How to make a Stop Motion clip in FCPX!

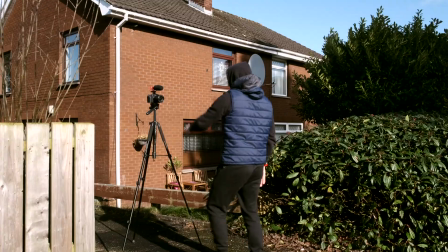0:26 if you want to make a similar stop-motion effect for yourself for a five second clip you have to take 120 pictures you have to move the camera and yourself
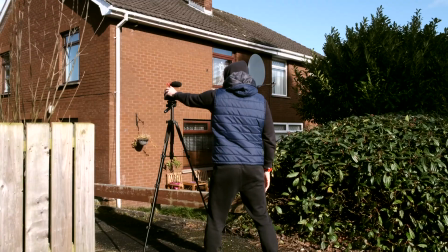0:33 between every shot and try to stay the exact same distance away from the camera once you have the 120 pictures you simply import
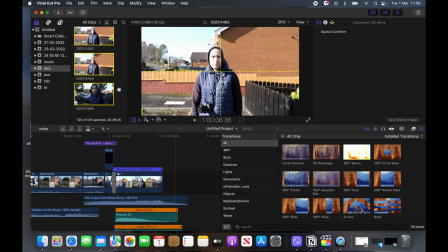0:40 it into your editing software you can use any software it doesn't make a difference and then you simply drop the files onto the timeline and then
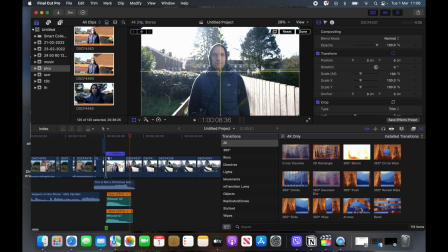0:47 we need to select them all and we will change the duration of the images and what we're going to do is we set one frame for every image so that way because we have 120 images that will come
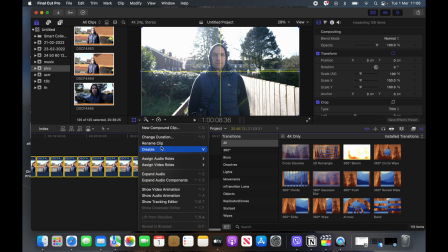0:59 to 24 frames for five seconds 24 times 5 equals 120
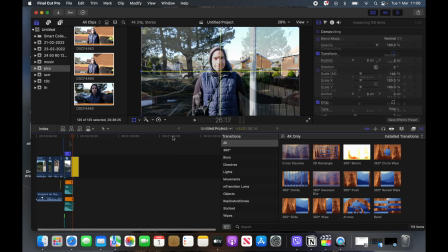1:03 and that will pay back very smoothly just like this but
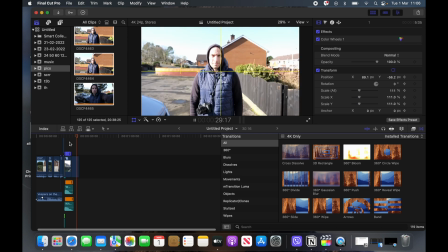1:08 there's actually a few things we can do to further improve the video clip let me show you real quick here
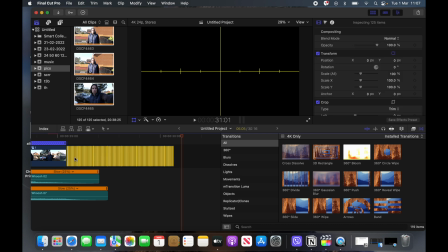1:12 so we select all the images and we make one clip out of the 120 pictures once we've done that we can
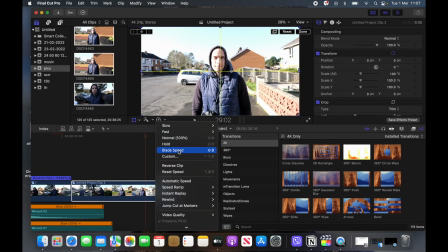1:19 simply reverse the whole video clip and it makes the movement looks a lot more natural because you move forward rather than backwards
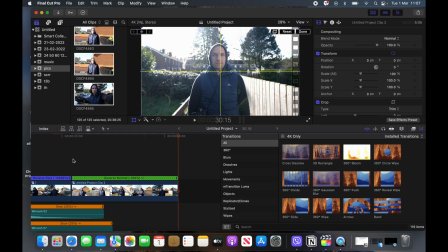1:27 and the next thing we're going to do is we are going to reframe every single shot to keep my head in the middle it will make the movement a lot more
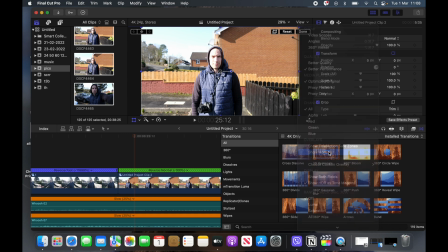1:34 natural looking and it'll improve a clip big time so first to do this we need the horizontal line set on and then we need to zoom in a little bit scale all because when you move the image up or down or left right then you don't want the black line
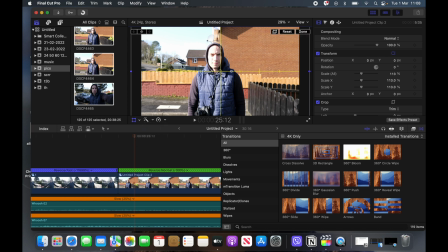1:47 to show up so we click on the transform button on the left and then set the first frame put my head right in the middle and my eyes and then you need to remember the eyes exactly because those are the most important thing you set a free frame and then with the right
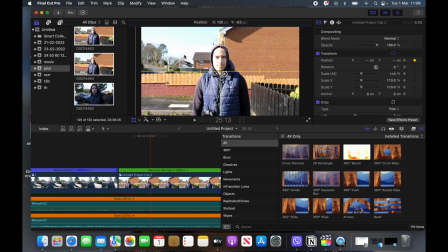2:01 arrow you go one by one through every single picture and then you move the picture slightly to keep the eye in the center in the
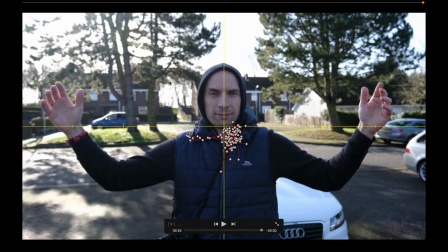2:08 same height and then you have to do this for all 120 frames and spit it up a little bit and then once you've finished you
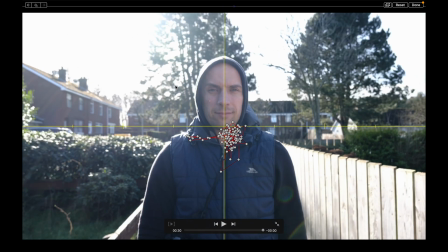2:15 can check the playback you can use a full screen to do this you don't work on a small screen and using the back and forward arrow you can
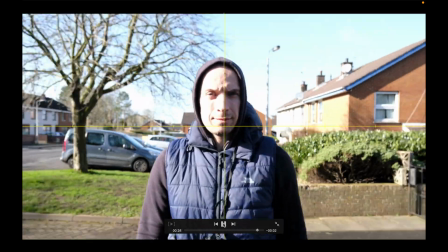2:21 always check if the frame is centered every time and look at the results a lot lot better than what it was first time finally
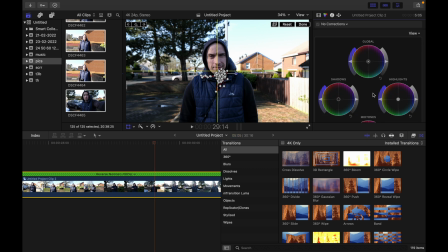2:28 there's one more thing left to do you can select the whole clip and then you can color grade the whole video clip in one go you want to select
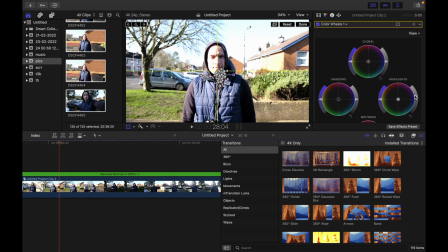2:35 the the images where it's like the brightest usually or the ones that you that needs to be fixed most and then you do the color grading process and then this is the final